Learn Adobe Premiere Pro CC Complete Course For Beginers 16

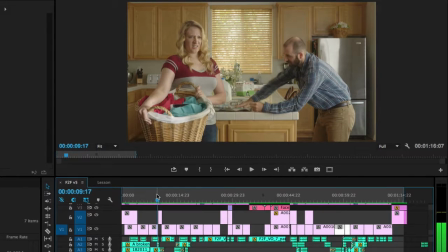4:05 You can see that she's stepping into place, so we had to cut right when she kind of stops moving,
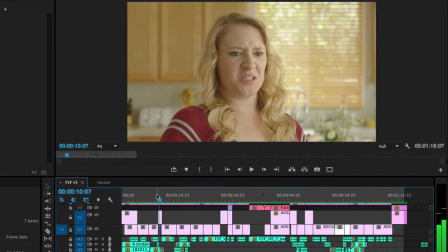4:12 and then in this shot, she's like just settling into her spot too, moving just a little bit.
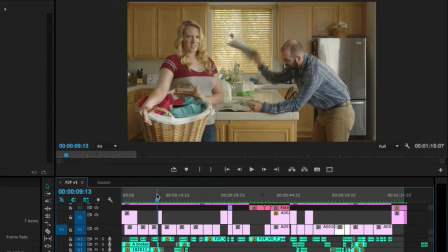4:19 And that's something that you can do while you're editing. Sometimes cutting on motion makes the edit seem more fluid. As editors, what we're trying to do is to be invisible, really. You don't want people noticing, oh, that was a strange cut, or oh, there was a cut there.
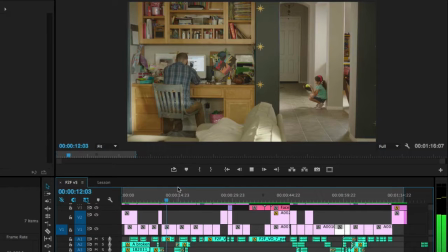4:35 You want it to be fluid. And so if that looked fluid to you, then that's achieving my goal.
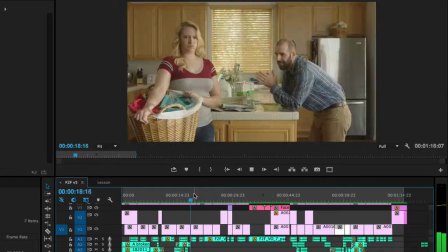4:41 Some of these other shots, it's not cutting from one A camera to B camera in the same scene.
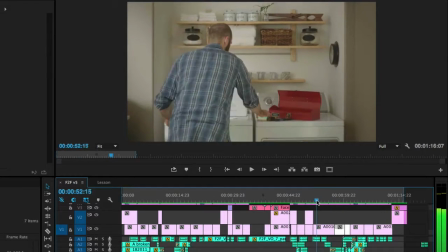4:48 Another example of this is at the end where he finishes fixing the washing machine.
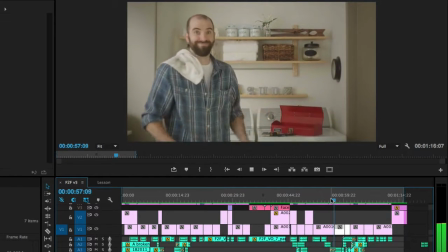4:55 We cut to him walking away out of that shot into this shot.
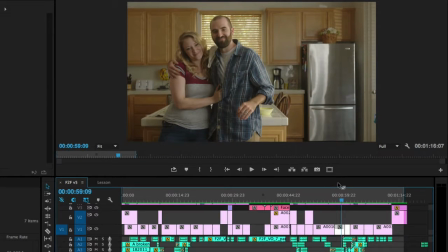5:00 Again, movie magic, just a completely different part of that scene. And then there's a close-up.
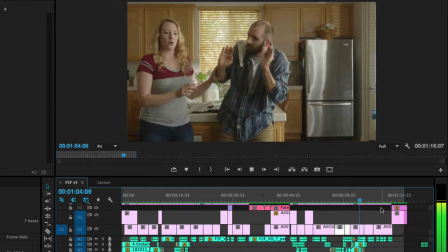5:07 And then it cuts back to the wide.
Don't worry.
And then we actually cut to the close-up again. And that's a jump cut. You can see that he's there. He's going towards his phone. And then he's automatically has it. That's a complete jump cut. But we had to get this commercial down to under a minute, 15 seconds or so.
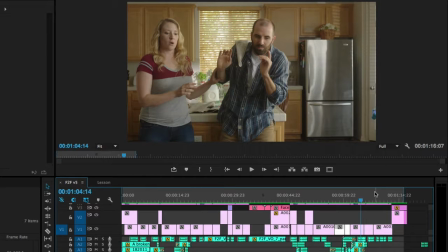5:27 And so that's sometimes you have to do that. You have to do jump cuts to cut down time,
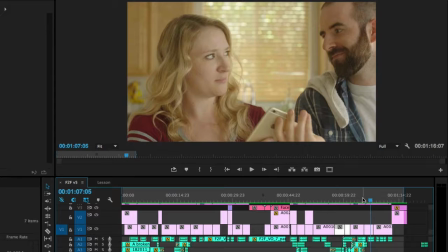5:32 but you got to make it look natural without it feeling like, oh, well, he was there without the phone and now he has the phone.
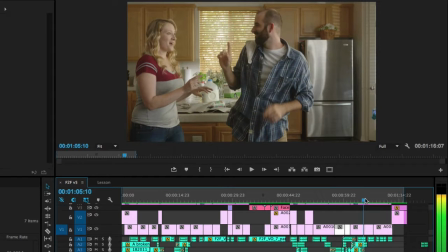5:40 But because he's moving this way, and you can kind of see what he's doing.
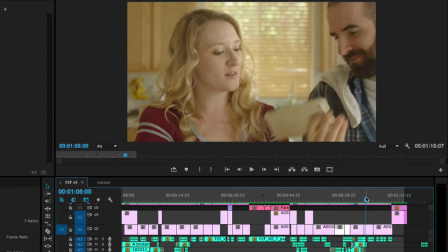5:44 He's moving and then he moves back in that shot. He's out of the shot. It works.
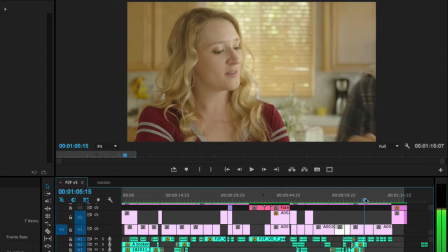5:50 If he was in the shot already without coming in right here, it wouldn't work as well.
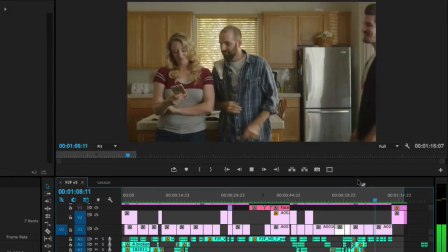5:56 And then we cut back to the wide shot, and it works perfectly. It looks like she just took the phone, looking at it. Again, the movement's not perfect.
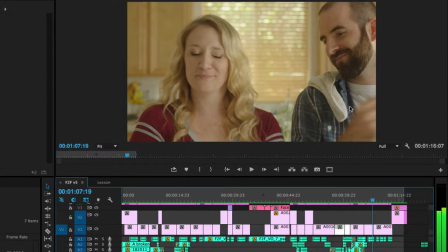6:07 His hand motion is right there. It's coming down, crossing his arms.
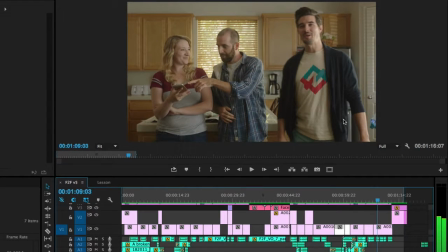6:16 It's coming down, and he doesn't cross his arms in that shot. See that?
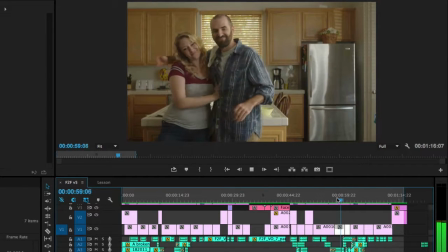6:19 But if you're watching it play through at real speed, it's something that you don't really notice too much.
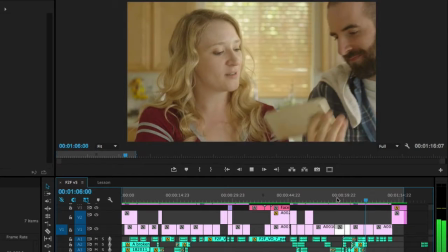6:27 Don't worry.
And this shot, in the whole shot, actually, I cut down a lot.
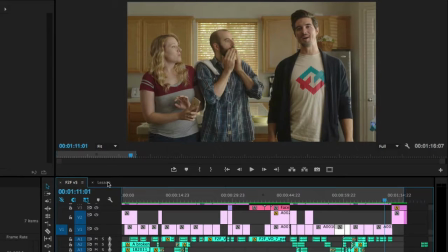6:32 It was a lot longer, and I'm going to show you that. So let's look at that and how I would actually edit this scene.
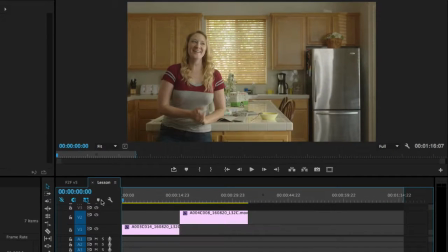6:38 So I've skipped a couple steps,
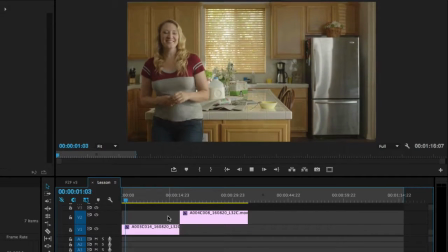6:41 but basically what I do is I bring down shot A on one time track in the timeline,
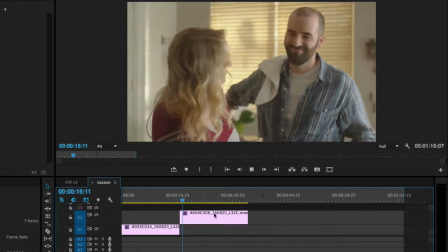6:48 and then I bring shot B on the next track on the timeline.
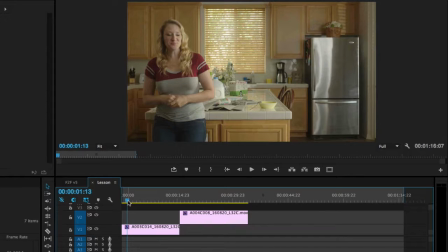6:54 And so then I find where I want to go in the beginning of this shot.
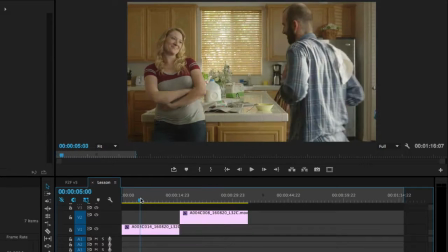6:59 So we're coming out where he's already in frame, kind of wiping off his hands. So I'm going to edit this, just hovering over here on the left side, pressing Command to get my little editor right there.
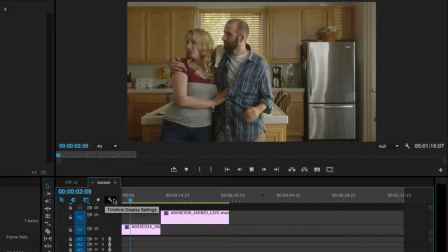7:14 So that jump cuts everything to the left. And then they look to the left. So I think I'm going to cut right after they look to the left.
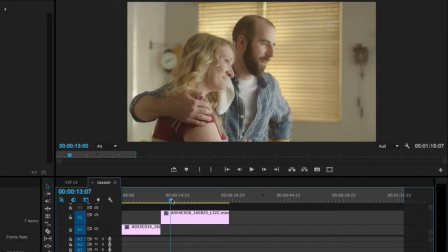7:25 I'm not going to do it before. I can show you what it looks like before. So it would be right about here. So I'm just going to trim this over here like so.
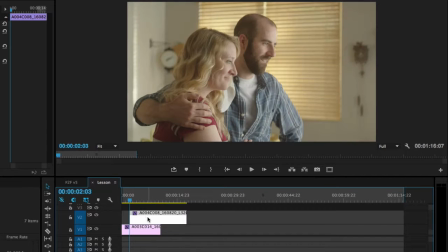7:37 And then I just kind of match it up. So I move this to the left and then I play through it.
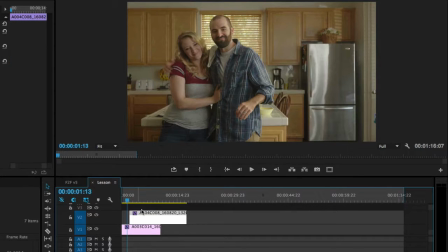7:45 That was a little bit too quick. So what I'll do is just nudge to the right just a little bit, and what I'm doing is just selecting this clip and pressing Command right arrow on my keyboard.
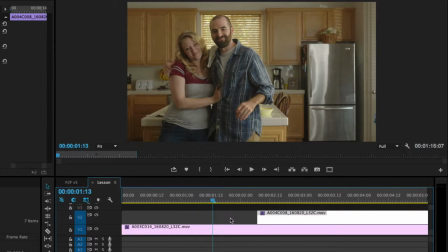7:57 If I zoom in here, you can see better what I'm doing. Nudging to the right, just frame at a time. Okay, that's a little bit too much. They already start to look over, so we want it to go right about there, so I can just drag this over to the left.